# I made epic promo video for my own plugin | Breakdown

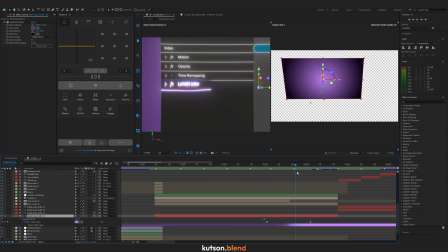248s
So it kind of like switching lights on, so it becomes a bit brighter.
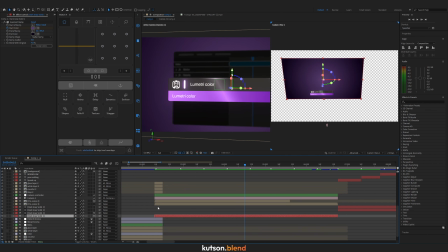253s
And this is it for the background. Then we move to the next layer,
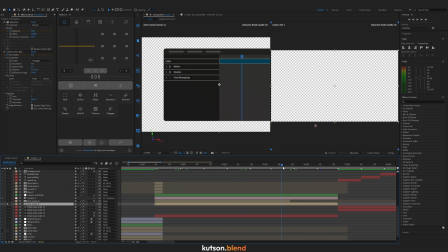259s
which is our Premiere Pro effect control window that has been done in Figma, and it contains 2 layers here.
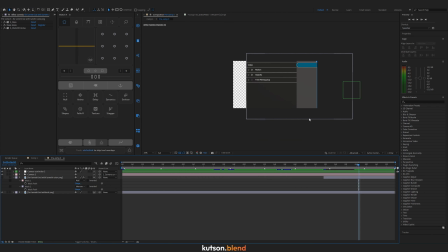268s
So the main one is empty, like so. So it doesn't have lumetri color effect here.
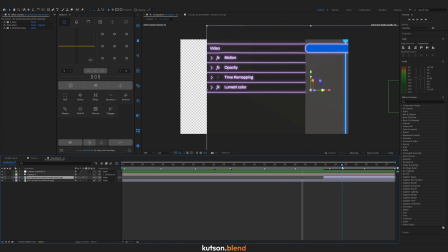275s
But then I introduce this, so it's fully the same graphic, but with lumetri color on top.
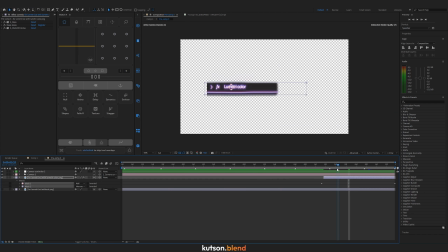283s
Then I mask it out like so and put it on top.
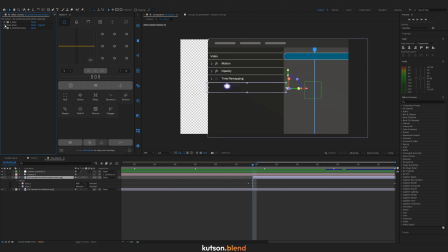290s
Let's talk about the animation. It has 3 effects. So first of all, it's animated by the circle mask.
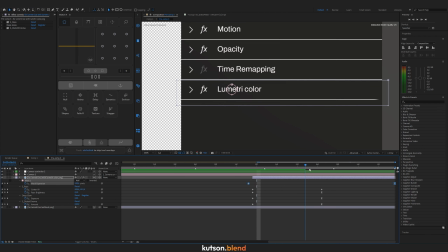298s
that been expanded during time, like so. And then some effects on top. Let's start from the race. It creates such an effect. It's center animated and race brightness also animated.
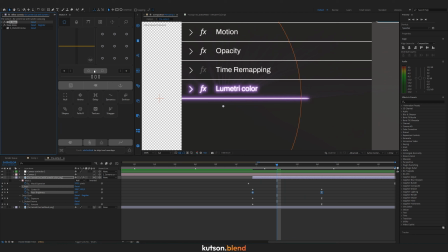317s
Then I add deep glow to make it highlight. And it's animated from exposure 2 to 0 here. So it's like gradually turning off.
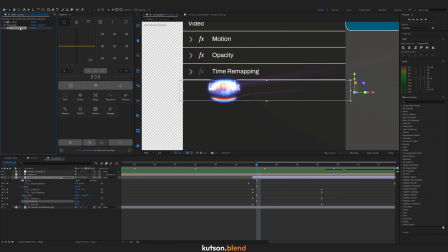331s
And then distort chroma effect, that is just amounts being animated.
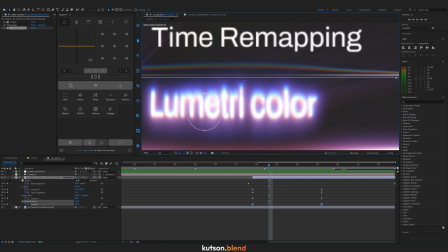340s
You can see like it's overlaying a little bit on top. During the animation, it's almost invisible. Okay, maybe it's visible, but I'm pretty sure you haven't noticed it. Let's move to the effect plane.
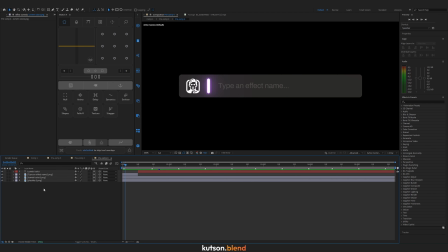354s
What we have here. So this pre-comp contains 4 layers. Let's start from the first one. It's just a simple empty plane without any text or anything, and it's not animated at all.
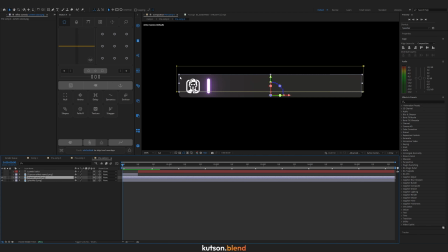366s
Then I added Lumetri color plane. So it's simply the same plane, but with continuation down here. I'm gonna show you in a second. And it's been animated by mask path.
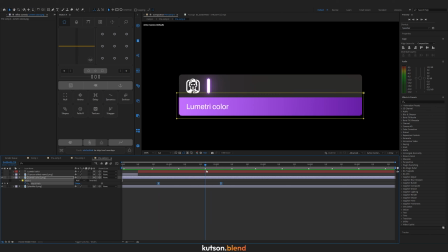380s
So it comes from here, down here, like so.
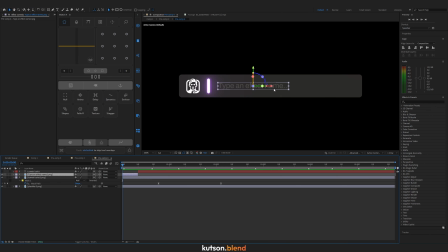388s
Then I added type and effect name text on top, but it disappears here to introduce the text that is being typed actually, like so. And type being animated by range selector and its start property, like it's typing.
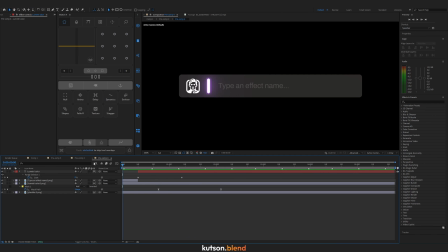407s
And it comes down here. So it's very simple here. Boom, like so. On the pre-comp above, I have 2 CC light sweeps.
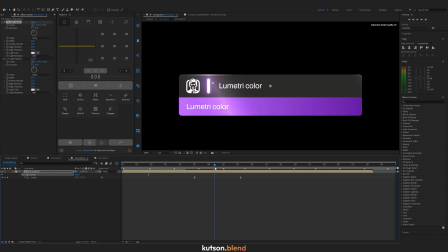417s
The first one is being animated to create this metallic effect of this plane. Its center has been animated. And the second one is creating a little bit of a highlight on the edge here. So let me turn it off and on.
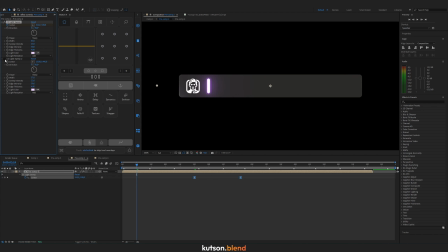437s
So it creates the effect of it being metallic from both sides, not only from here when the first light sweep is coming in, like so.
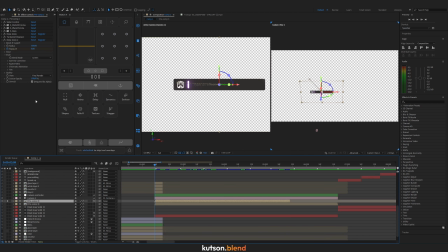449s
Let's get on top here again. And here it might look a little bit complicated, but it's not.
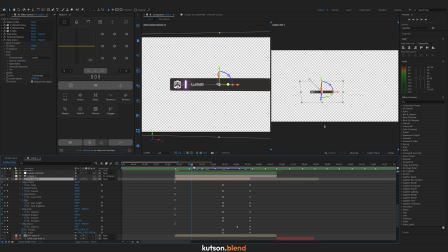456s
So it's literally animating as I just showed you, and camera moving towards the plane. So the first slider control is animating the transform property by Z rotation. So it wiggle like so. You can see it like it start wiggling.
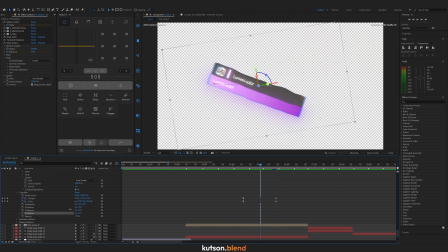477s
To show you better, it looks like this, but in a very subtle way.
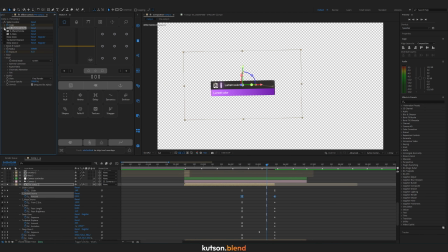485s
Then second effect comes distort chroma, that creates this distortion effect, and it comes from 0 to 0.08. That creates a very subtle effect of dispersion, like this.
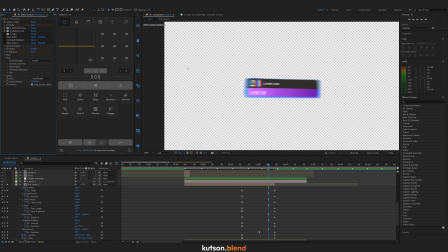507s
Then warp chroma also creates sort of a moving effect, a speed, because it looks like its rays pointed towards the camera and it's like moving.
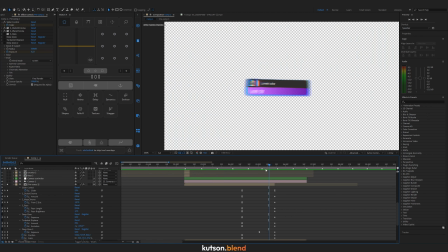520s
It has a very huge speed. It's kind of faking it, but it works. Then I added rays to emphasize this effect.
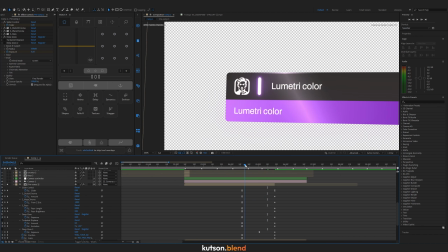533s
Also deep glow, that also is being animated here.
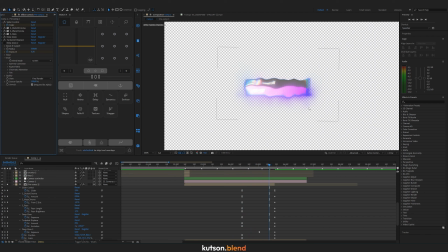539s
Then turbulent displace to make it waving. And one more deep glow on top, just to finish with super glowish spot. That then disappears. It disappears
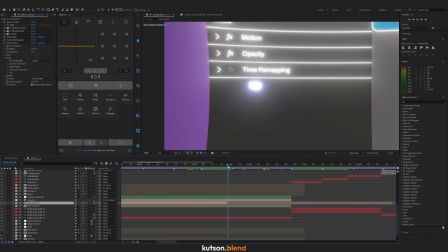557s
exactly at the moment when our animation that I just showed you previously start appearing. So it's pretty much seamlessly. But actually there's no magic behind it, it's literally a cut of 2 effects.
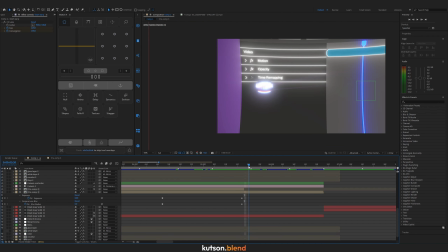576s
But then to melt it together even more seamlessly, I made whole scene glowing by adding adjustment layers on top.
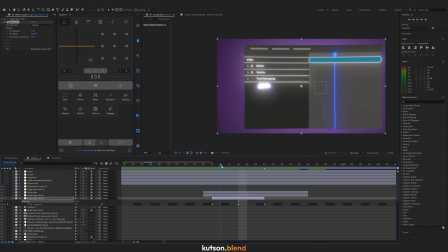586s
The first adjustment layer is exposure, just makes everything brighter.
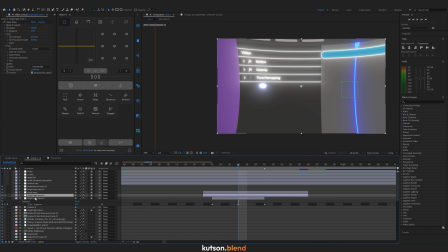591s
The second one is deep glow, that makes everything glow, obviously, and a CC lens to make this distortion effect. So it looks like one movement. So it goes like here and it comes down here.
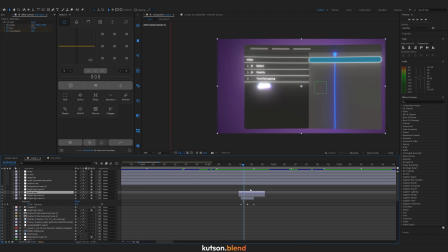611s
So this is it for the second scene. We are moving to the third scene.
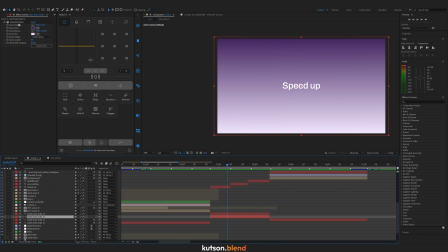616s
Here's just a simple background with a gradient ramp, just colors on top and on bottom. The text is being animated with the opacity and position, like so. Same for the second text. And the third one is animated by scale.
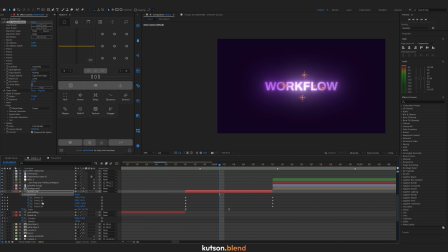632s
It has an effect called Gradient Multi from Sapphire, and those XY points have been animated like so.
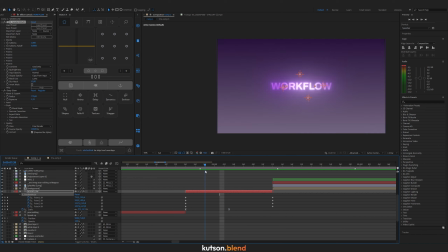639s
To make gradient moving, let me show you like this.
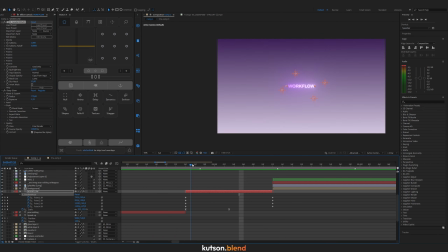645s
And then Deep Glow comes in, and it looks like the glow is moving. And on the background, it's just one more solid is being introduced by the opacity from 0 to 100,
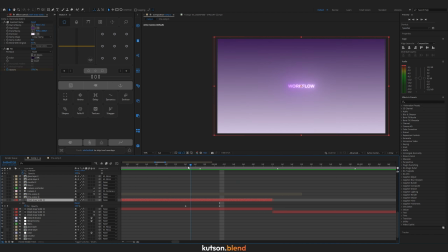660s
and it's just a one color. This is it. So the third scene is pretty simple.
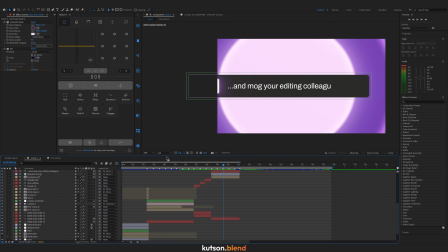666s
Let's move to the fourth one. So here's pretty much the same as the second one in terms of the camera.
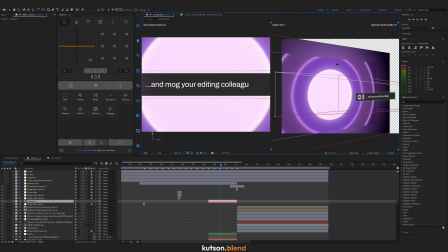672s
So it has effect plane, background plane, and one more background plane there.
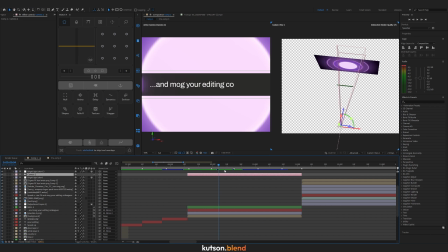677s
So camera is slowly moving to the right, along with the text is being typed.
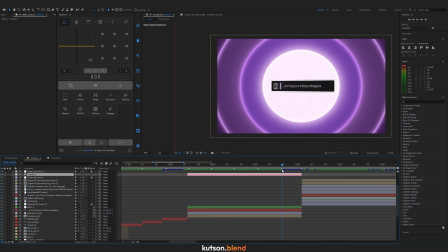683s
Then it goes back here. So this is it for the camera movement.
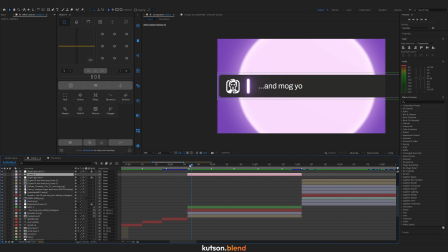688s
For the text typing, I already showed you before how it has been done.
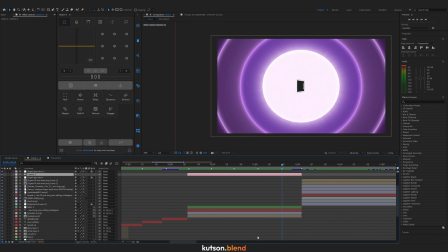693s
For this background, to make this such circles,
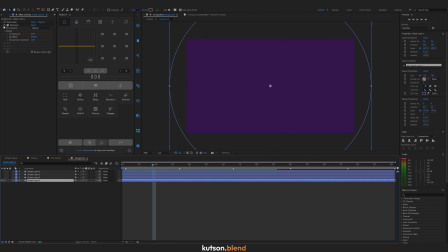697s
I created shapes with a deep glow and exposure here is being animated towards the end. Same for the second shape, like this, the third and fourth.
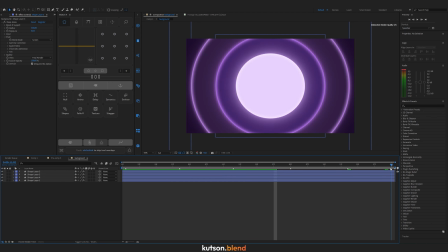715s
And all of them getting darker throughout the scene towards the end, like so.
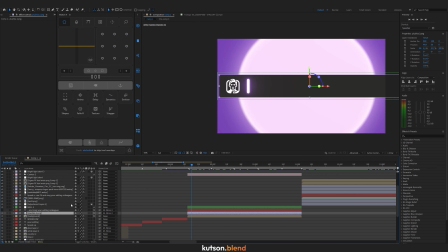722s
So this is again an empty plane with the text is being typed,
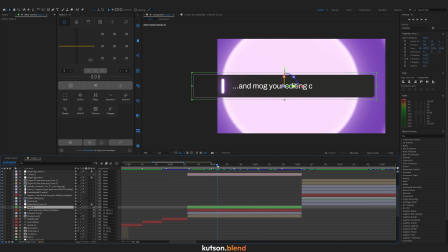728s
and then it's connected to the null to make it rotate along the y-axis.